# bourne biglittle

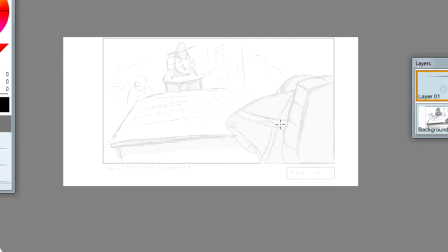You need your camera placement down here. Now, I realize you're trying to put the little guy high up in the frame, right? So he's showing that he's dominant. The big guy low in the frame.
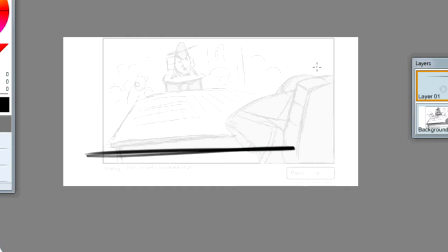But if you do something like this, here's your Bruno character, right? And then here is the Don
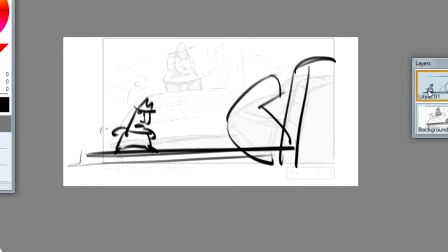character. Okay, camera low. And then, as he comes up at us, he's getting bigger in the frame as he walks over to the other guy.
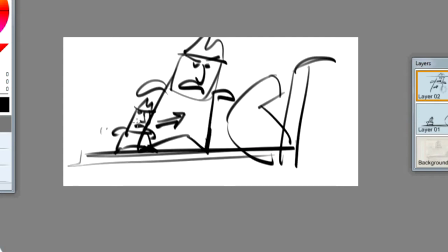Oops, there we go, walking. Okay, so you'll see a change, small to big. And that will overpower this character here. We can put a little bit of shading on this. Whoops.
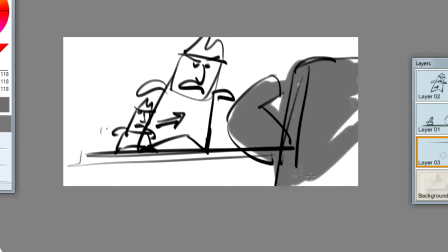To differentiate the two. Okay, so he comes up, and you could even, as he's getting closer,
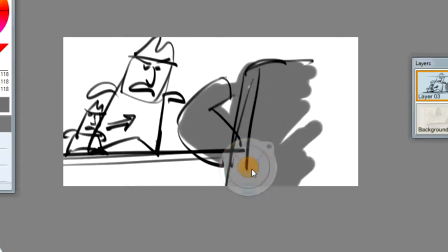you could drift the panel over a bit and zoom in.
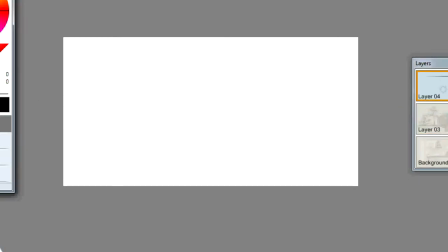So by the time he gets all the way up here, you've got Bruno cowering and Don
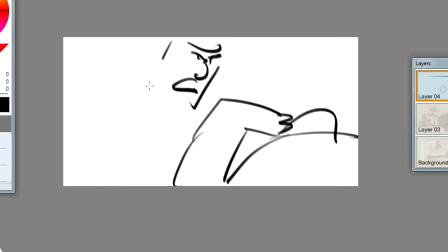over him, looking down, you know, being the dominant one. I don't know, was he got a tie or something? Okay. Something like that. Alright, so
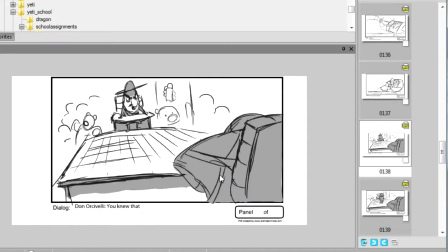That's what's wrong. This camera angle here is too high. This panel, let's go back to this one a bit.
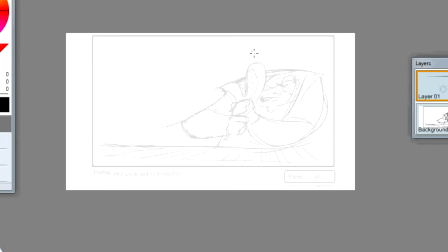You need an A-B pose here. As he's struggling with this, then
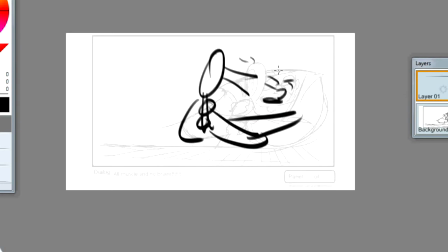he's like, "Nyeh, nyeh," you know, he's pulling it off of his face, trying to get it off.
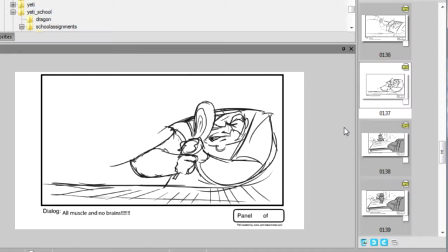That would make that a little bit clearer. Okay, so walks up.
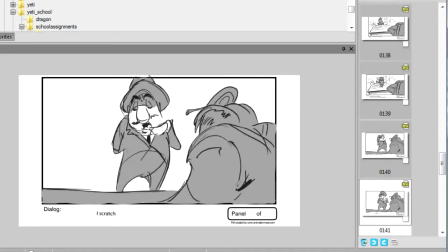This is a good shot. I like this. Looks good. Grabs the thing and rips it off.
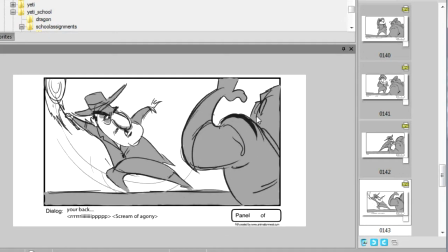Okay, keep this hand, this arm out of the frame.
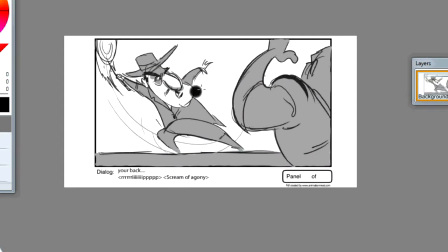I would have
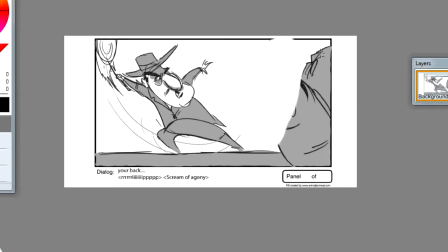gone for the gag here of the, well, let's see. No, you were doing a reveal. But see, by pulling that arm out of there, it's not in the way of your action of him pulling the lollipop off.
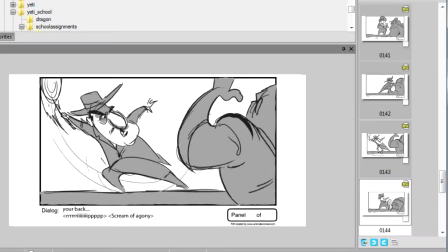So let's take a look at that. He reaches,
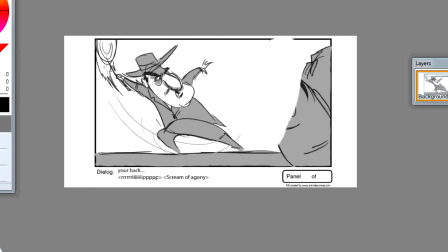he pulls it off.
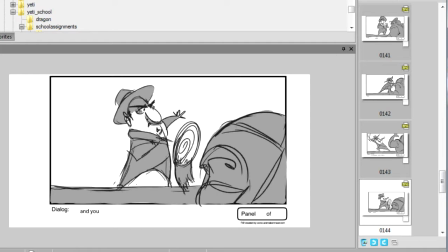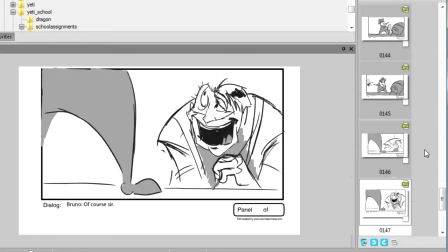Throws it away. Cut to the guy. His hair is missing. Wah, wah. That could be clearer.
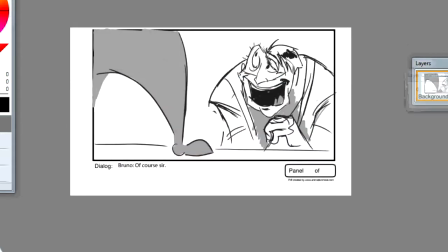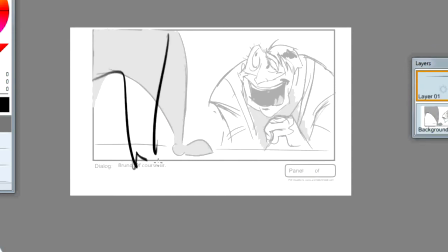Yeah, Dawn here.
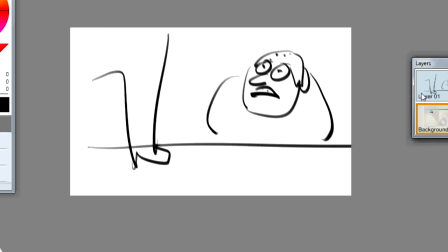You want to see the face, you know, the hair ripped off. You could maybe even go further with this.
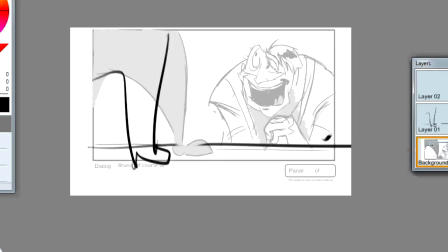Let's see. This is not a good drawing. Let's pull that off. You have your Bruno character. Giving
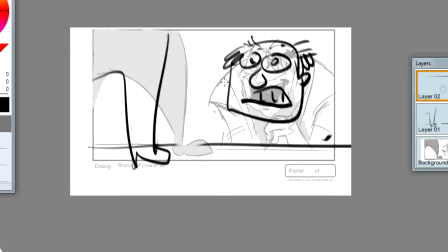him a friar tuck or something like that.
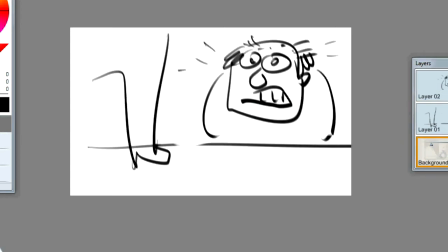Pulling the hair out of the middle. It just needs to be clearer as to where that hair came from.
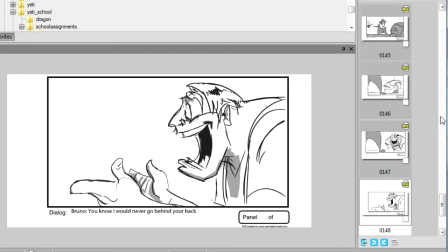Alright. So then, you know, you have the gag of the hair ripped off. Show the side where the hair's ripped off instead of the hair again.
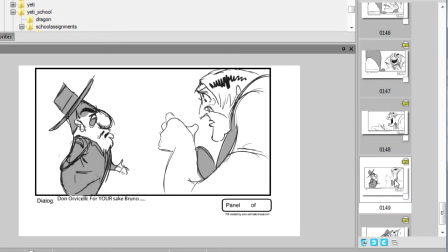Now he looks normal. You could get more mileage out of that gag. Alright. This is cool.
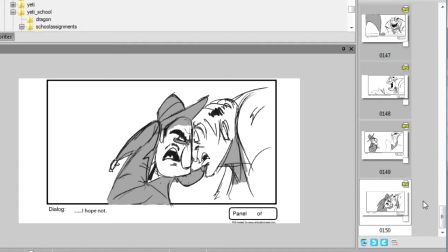Pulls him face to face and says, I hope not. Alright, that's good.
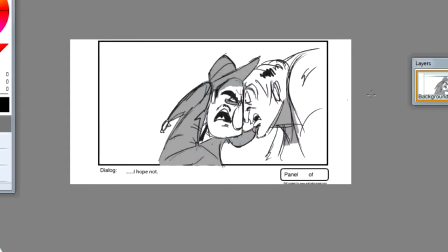But I would have suggest that you have Dawn
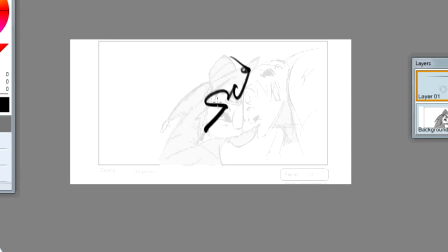higher in the frame, Bruno lower.
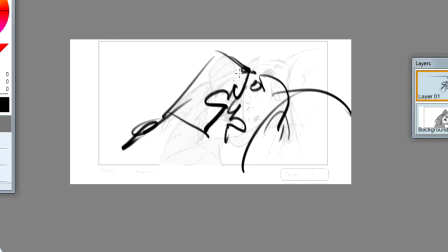So here's our two guys. Alright, so higher, lower.
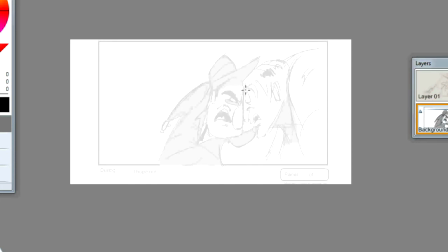As you have them, he's covering up more space. So you would just tilt it a bit. Otherwise, so good idea. I liked it. Good pacing in this story. I liked your reveals and stuff. You just need to work on the dynamics of the drawing so that they pop more.
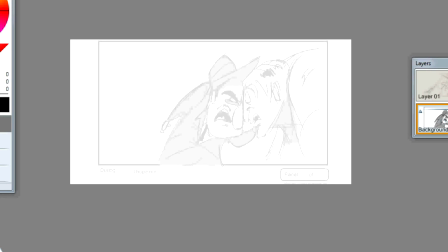A little more A-B panels in there. So that's it, James. Let's go on to the next assignment.